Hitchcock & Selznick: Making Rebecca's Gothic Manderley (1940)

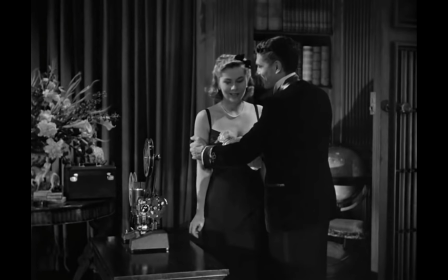do you do I have everything in readiness for you she's the head housekeeper she's the tour guide to the past she's always there lurking as if she's an element of the house as much a part of it as the wood in the glass and her presence keeps rebecca's memory fixed in the house
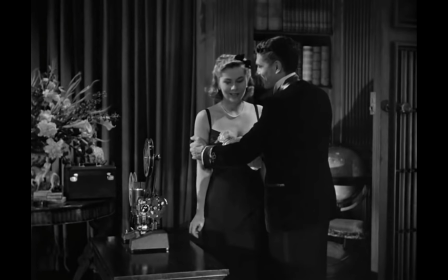she's the curator of rebecca's manderlay the entire second
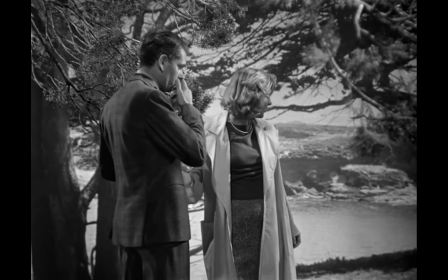act of the film takes place in the house or on its grounds and we realize that maxim
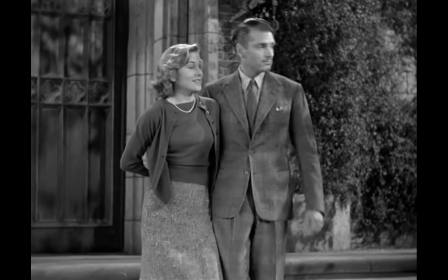frequently comes and goes from the house but mrs de winter never does the
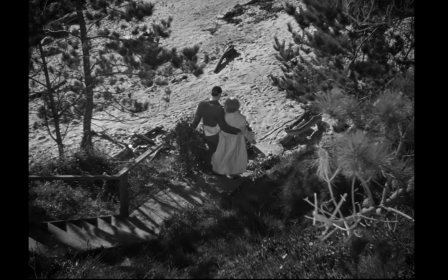house is isolated in a neither here nor their location hitchcock later said to
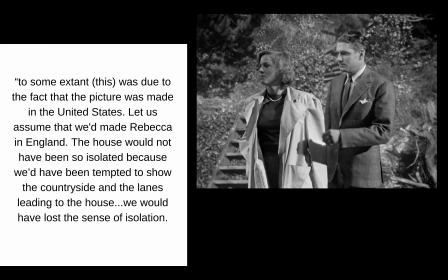some extent this was due to the fact that the picture was made in the United States. Let us assume that we'd made Rebecca in England.
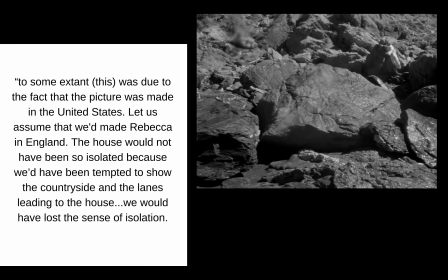The house would not have been so isolated because we'd have been tempted to show the countryside and the lanes leading to the house.
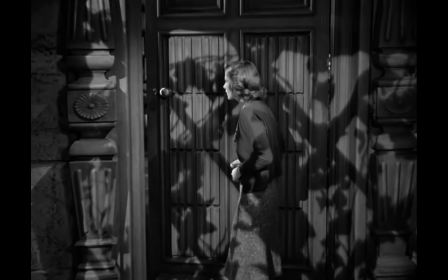We would have lost a sense of isolation. And Mrs. DeWinter's psychological state is affected by the house and that isolation.
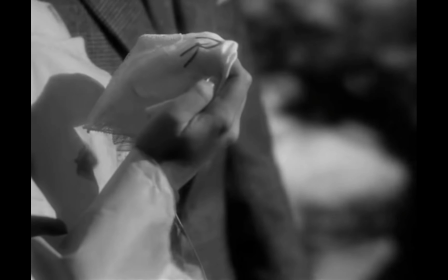Its memories and Mrs. Danvers' manipulation play on her mind and her self-confidence and her psyche.
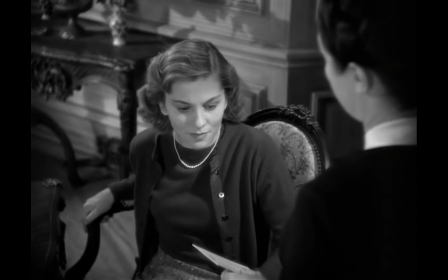mrs de winter was most particular about sources um let's have whatever you think that mrs
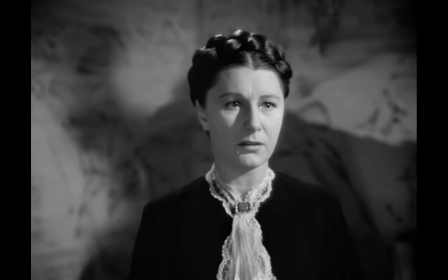de winter would afford it and to me mrs danvers black uniform always seemed like a black hole
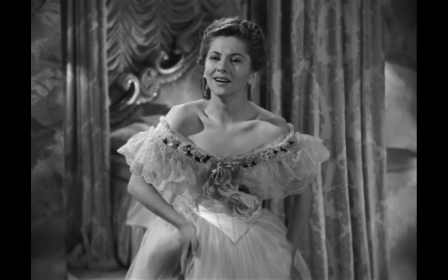ready to engulf and devour the young mrs de winter hitchcock
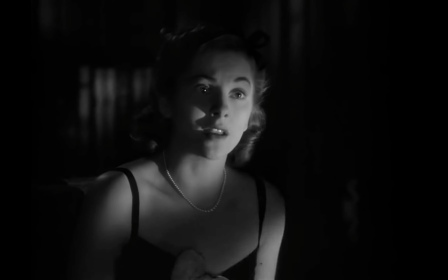photographs joan fontaine draped in shadows the rooms dwarf her
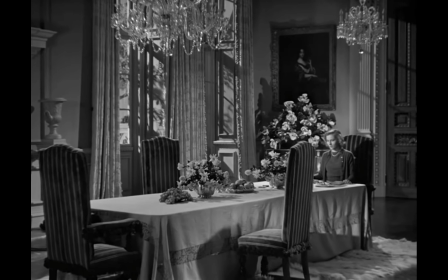and she's overwhelmed by the home's enormity and its luxury and history she literally and figuratively gets lost in the house.
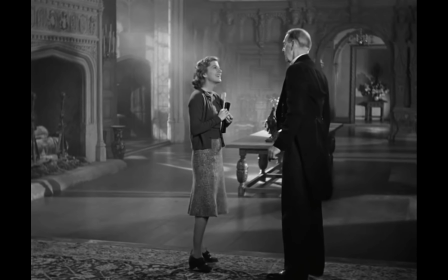Oh, no. Which way is the morning room? Oh, it's that door there, on the left.
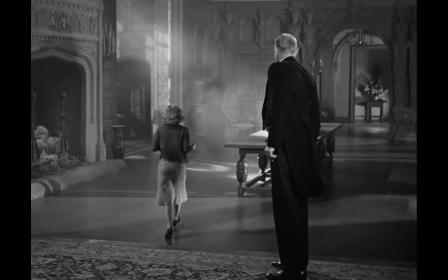Oh, yes, thank you.
I remember in the film, Rebecca, the young girl there, was brought to a big house.
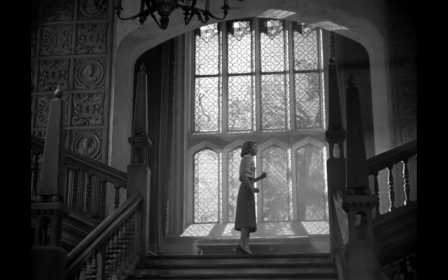She was very scared. So naturally, when she walked into this big room, you made her small.
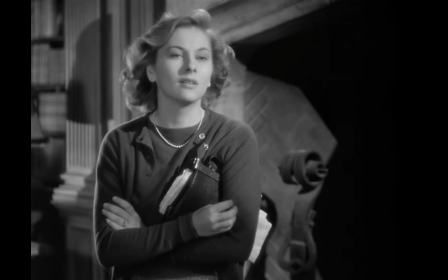In fact, to make her feel afraid, I even had a fan blow her hair slightly, even though the windows weren't open.
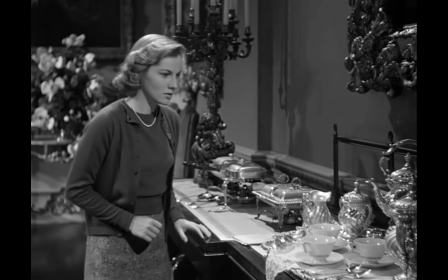Manderley is a DeWinter ancestral home, but during the film, we never see spaces that are specifically assigned to Maxim.
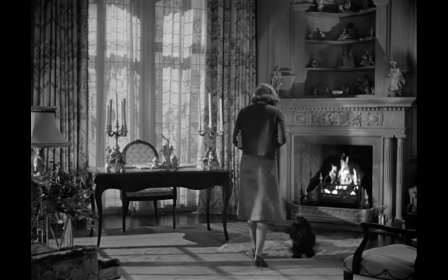The bedrooms and the morning room belong to the Mrs. DeWinters.
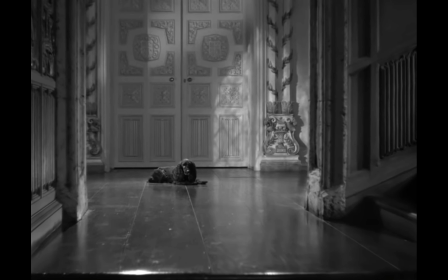And at the center of all of this is the ornate carved double doors that lead to Rebecca's bedroom.
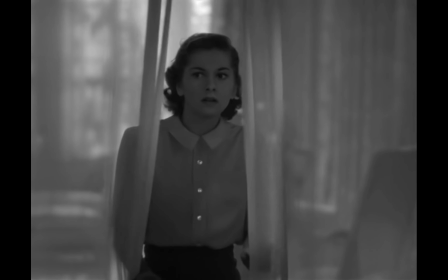A bedroom that represents femininity, sex, and romance. Everything that the new Mrs. DeWinter does not feel that she possesses.
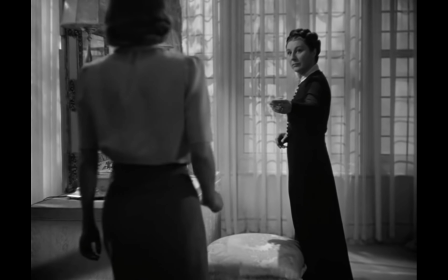In this room, we really get to know Rebecca through Mrs. Danvers.
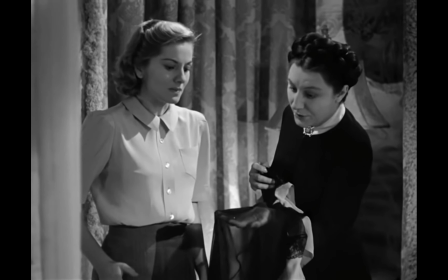Rebecca's presence and influence have been felt since the beginning, even in Monte Carlo.
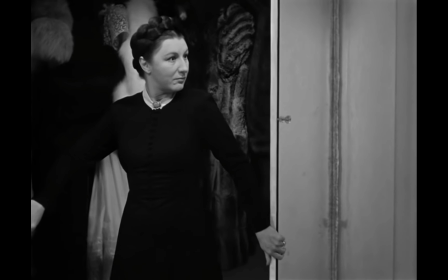But the bedroom is her shrine. It holds her lingerie, her silks, her furs, hairbrush, and her bed.
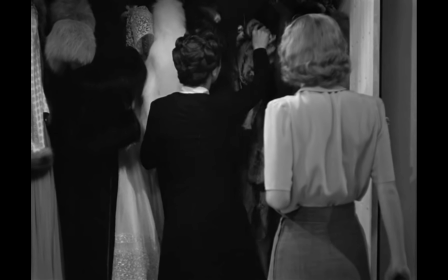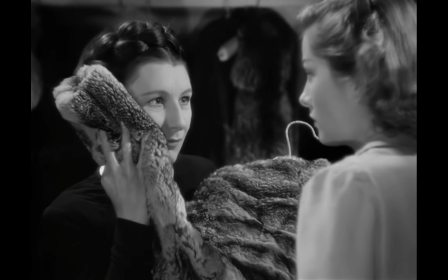And it's in Rebecca's bedroom that we realize Mandalay
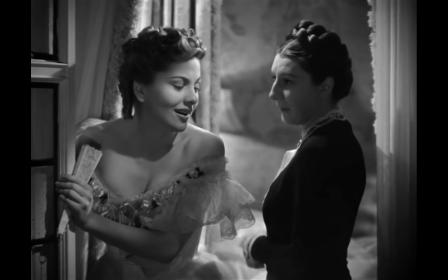is a psychological prison for both Mrs. DeWinter and Mrs. Danvers.
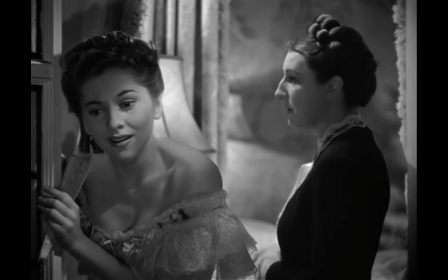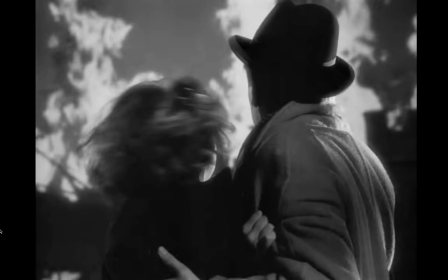Mrs. Danvers, she's gone mad. She said she'd rather destroy Mandalay than see us happy here.
There are 8 million stories in the Cinema Cities. This has been one.